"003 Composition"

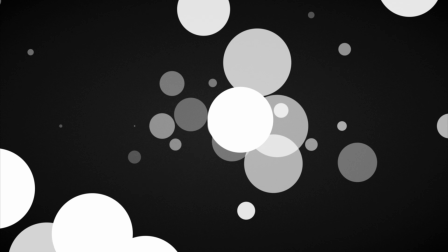8:16 Now, if you look at just the circles, you can sort of see they're working together to create these general shapes, and the negative space between them is creating these shapes. Everything's kind of pointing on average to the lower right-hand corner.
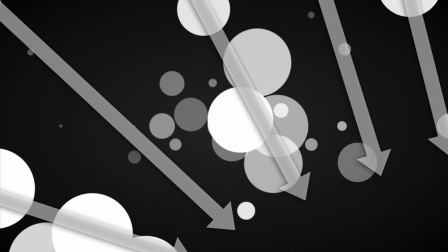8:30 It's not explicit, it's a vague suggestion because there's all these stray bits and it's kind of disordered,
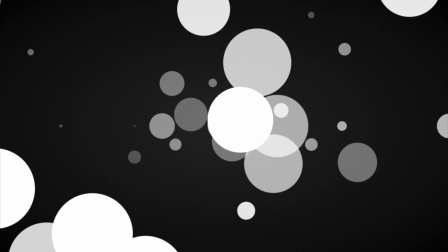8:35 but as a viewer, your brain is constantly working at light speed to figure out patterns and shapes and directions, so it takes these suggestions. So you can see how this is standing in opposition to that direction and that implied movement. Not only is it the only non-round thing, it's also cutting across all the movement.
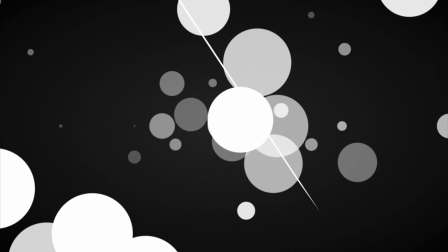8:52 So if we go ahead and align it with the general movement of the other elements, it feels like they work together a little better, or like they're headed in the same direction. It's still grabbing attention because of its shape, but it's not fighting the direction. So what's happening now is that there's a visual pull to the lower right.
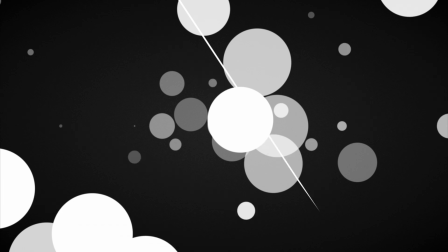9:10 The direction or implied movement is suggesting a new point of focus down there. And what tends to happen is that when the direction is strong enough, the viewer's eye will move along it to see where it goes. You can see how a lot of visual artists use this very knowingly,
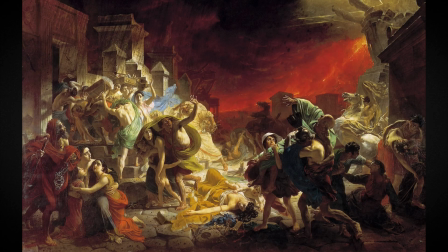9:25 and sometimes in really complex ways, to move the eye through a composition or to move it around the composition.
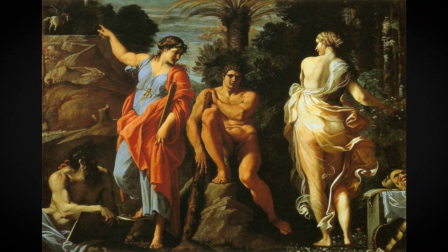9:31 Sometimes you'll create movement for the eye, and sometimes you'll break that movement for contrast or effect.
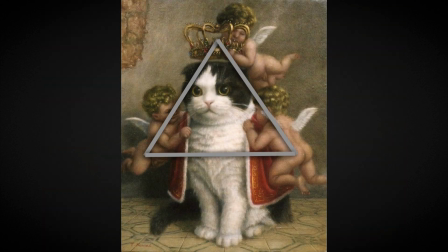9:36 Just depends on what you're trying to do, but always be aware of where the movement is and how it may or may not be pulling the eye around the frame.
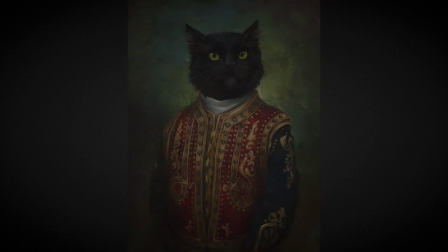9:43 You can use any of the basic contrast to create movement. You could even use cats?
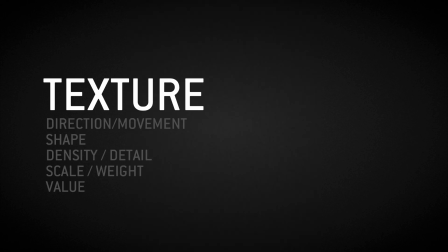9:50 Let's talk about texture. I thought we were going to be looking at white circles all day. Now, some people might say texture is just a special kind of detail, but I think it's helpful to think about it in its own right.
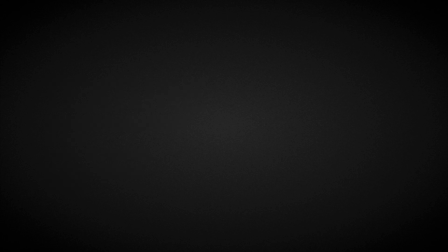10:00 Now, we could think of texture in a couple different ways, really. First, as in the surface qualities of elements we've included in the frame.
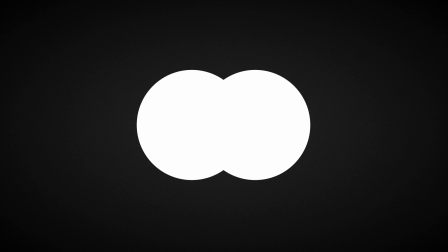10:07 Here are a couple circles with flat, unbroken white texture. Oh boy, how innovative. Now you might say that they have no texture, but let's think about them as both having the same texture, that being flat white. But because their texture is exactly the same, there's no contrast between them.
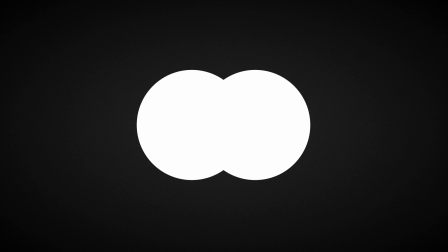10:25 Their value is the same, their scale, their density is kind of irrelevant, and their shape is the same. And overlapping as they are, you can't see where one ends and the other begins because of the lack of contrast.
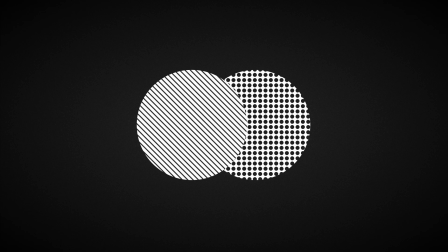10:37 By changing the texture of each, we get contrast. The overall value of each circle, if you squint your eyes or have really bad eyesight, is still fairly similar, but now we perceive the left circle and the right distinctly, simply because their textures are different.
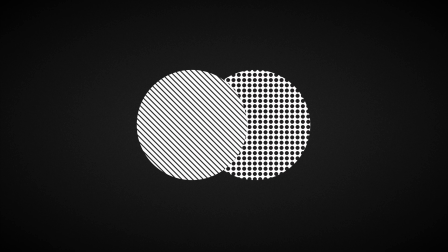10:51 And so it goes for pretty much everything your eyes are looking at. But this is a low level of contrast. What if we do the same thing with more drastically different textures?
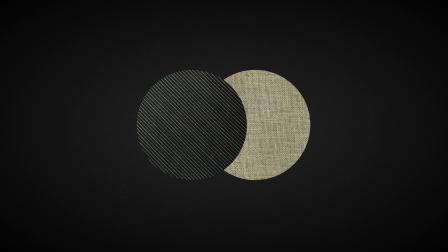11:00 Here are two fabrics, still roughly a stack of diagonal lines on the left and a grid of dark points on the right, but now all kinds of new details are available to differentiate them. And the values of each are considerably different. Here's kind of the same thing with two metals. You'll notice that the more contrasty combos we're looking at here contrast because they employ most of the strategies we already looked at. The values here are offset. There's a noticeable difference in the scale of significant details, and so with the density. On the left, we have large diagonal rectangles and lines which are a distinctly different set of shapes from the right with its irregular dotted shapes and overall kind of smoother appearance. And the orderly crisscrossing directions on the left are also different than the relatively directionless forms on the right. Okay, so it's pretty obvious how that works.
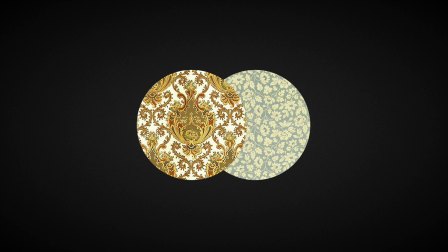11:51 And you can use less contrast in the textures of objects successfully, or more when you need to differentiate between them and pull focus to an element.
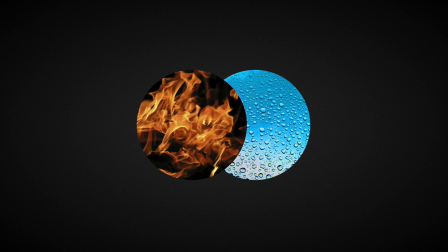12:00 But there's another way to create texture we've already seen, and that's to use the density, detail, direction, and so forth of the elements in your composition as a whole.
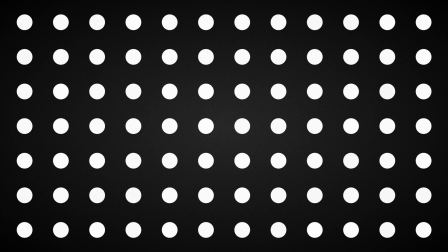12:08 So if we look back at this grid, it's creating a texture. When we vary the value of these elements, it affects that texture.
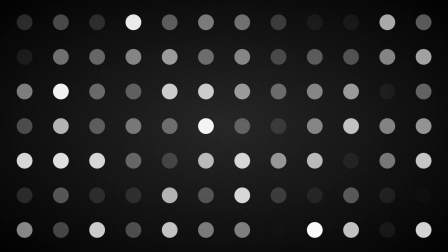12:16 Your eye starts trying to distinguish details and shapes, like some of the lines and right angles that sort of appear here, when all we did was apply a bunch of random values.